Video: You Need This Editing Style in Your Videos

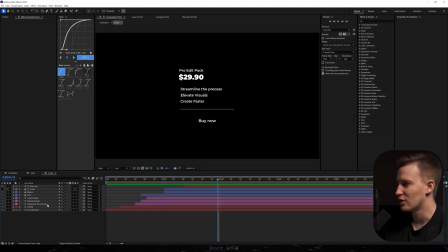That's really nice. I'll probably just go to the front and here in the vinyl button, I'm gonna add drop shadow. We're gonna decrease distance, bump up the softness and also change the color to white. Went overboard.
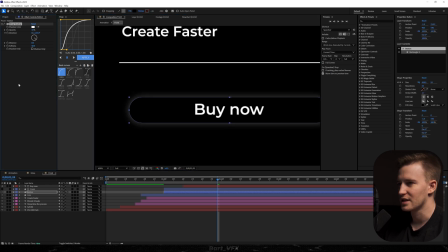This is pretty cool. Probably we could go down to 30%. Okay, just so it's standing out a bit.
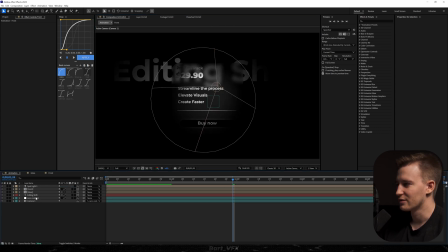And you can literally play around however you want with this. So for example, you could go over to the glass and here in the blur, we could add color as well let's bump it up to say 30 we're gonna turn off the bluriness
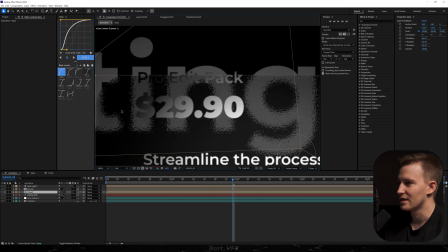i mean the gaussian blur and you're gonna achieve that effect behind the glass the possibilities are endless but i'm gonna
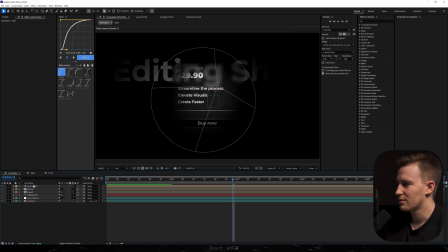leave it with gaussian blur and i'm gonna probably just play around with this light a bit i'm thinking maybe we should keyframe x rotation so we're just gonna go back and drag it to the bottom actually so the light is facing down whoa that's really good let's slow it down we're gonna apply the intro graph
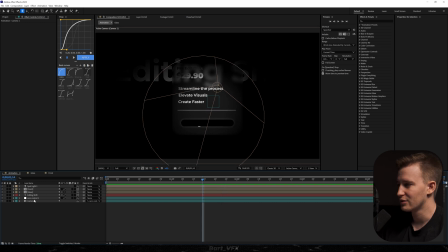and now the thing we should do is definitely split the camera so we're just gonna hit ctrl shift d somewhere here and what i'm gonna do is just hit c on the keyboard click it multiple times you're gonna achieve different tools so i'm gonna grab it with this now move forward and say
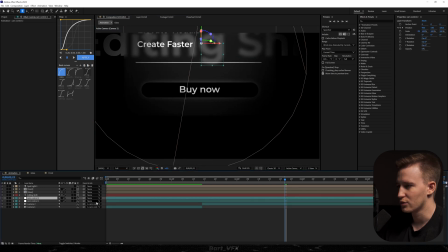this is gonna be our kind of starting position then i'm gonna duplicate cam control one hit u delete the last keyframe parent one to two move forward
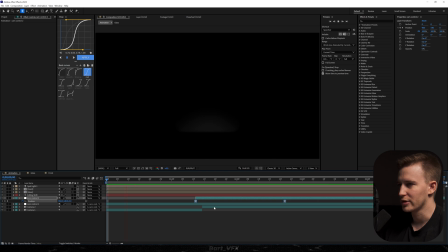and we kind of wanna move higher let's apply the mid graph and let's see what we got okay we need to adjust I just feel like it should be a bit later so when the movement is kind of stopping so we can squeeze it in okay and
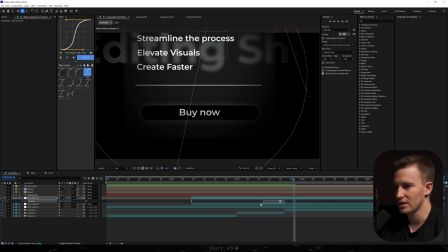then I'm gonna split the camera one more time we're gonna duplicate cam control tool hit you delete the last keyframe we're gonna parent 223 and let's create a movement going towards the
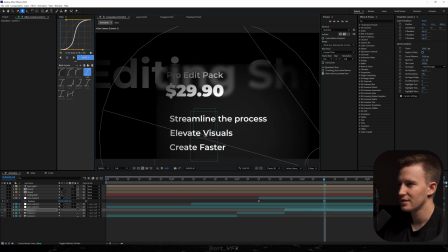left and now somewhere at this position we want to finish the movement on the price okay pretty good
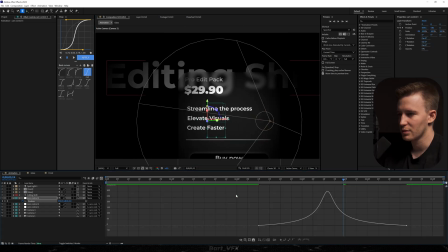maybe let's move a bit backwards okay I'm just gonna definitely slow it down I'm gonna select both and we want the peak on the left yeah that's perfect probably we could squeeze it in a bit over here just like that
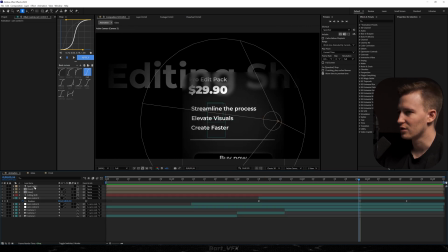and by the way you can play around with this animation by changing the color in the spotlight so if we change it here we're gonna achieve
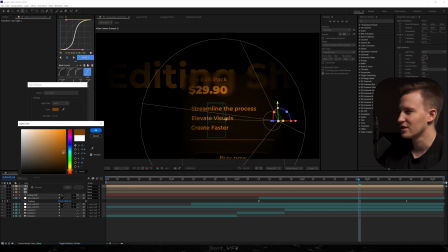pretty unique looks okay that kind of orangey it's really nice let's
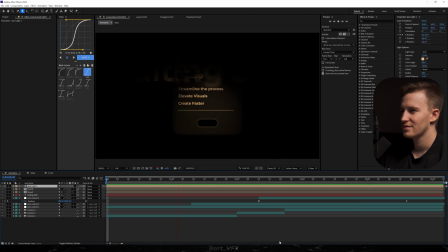see now before
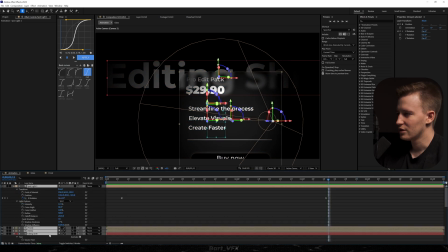and after i'm gonna leave it with the white also the thing we need to do as the final touch is turn on the motion blur on
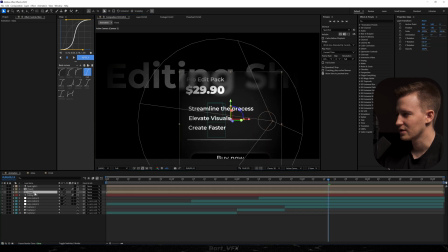everything i'm gonna go here turn it on everywhere let's go to the glass i'm gonna do it here as well maybe on top we
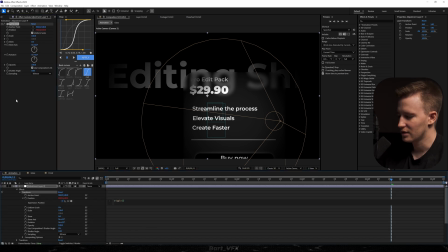should add transform i'm gonna alt kick position type in wiggle and in brackets say 1.5 comma 10
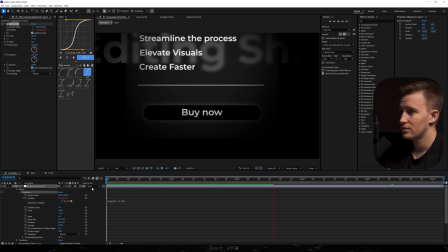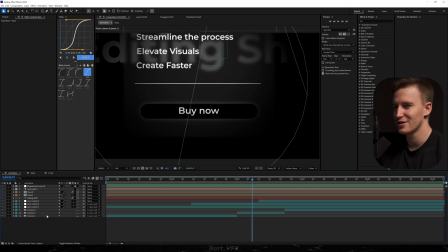oh that's even more realistic probably as the final touch what i would do and it's not posterize time it's just going to the
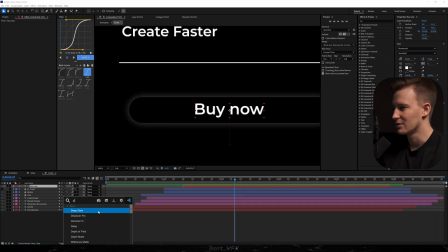button so we need to go to the front and i'm gonna try to apply the deep glow okay but it's way too intense so we're just gonna change it to
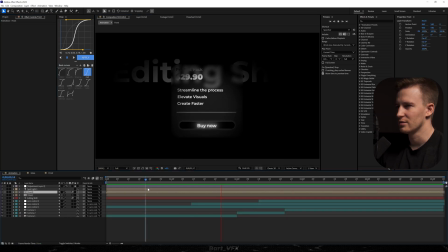0.3 i'm gonna decrease the radius let's see now not bad to be honest but it's kind of causing me to look at this at the third scene and i want the people to look at the middle so yeah i'm just gonna delete that effect the fact that i really love about these tutorials is that i also learn a lot of things during the process so it's pretty cool to bump up the skills and at the same time provide value So that'll be it.
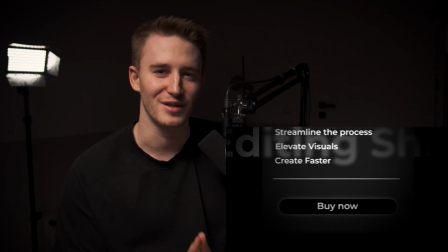Here you have the final effect. It's so freaking amazing. Absolutely love this one. And with that being said, I'm going to wrap it up here and I'll see you in the next one. Cheers guys.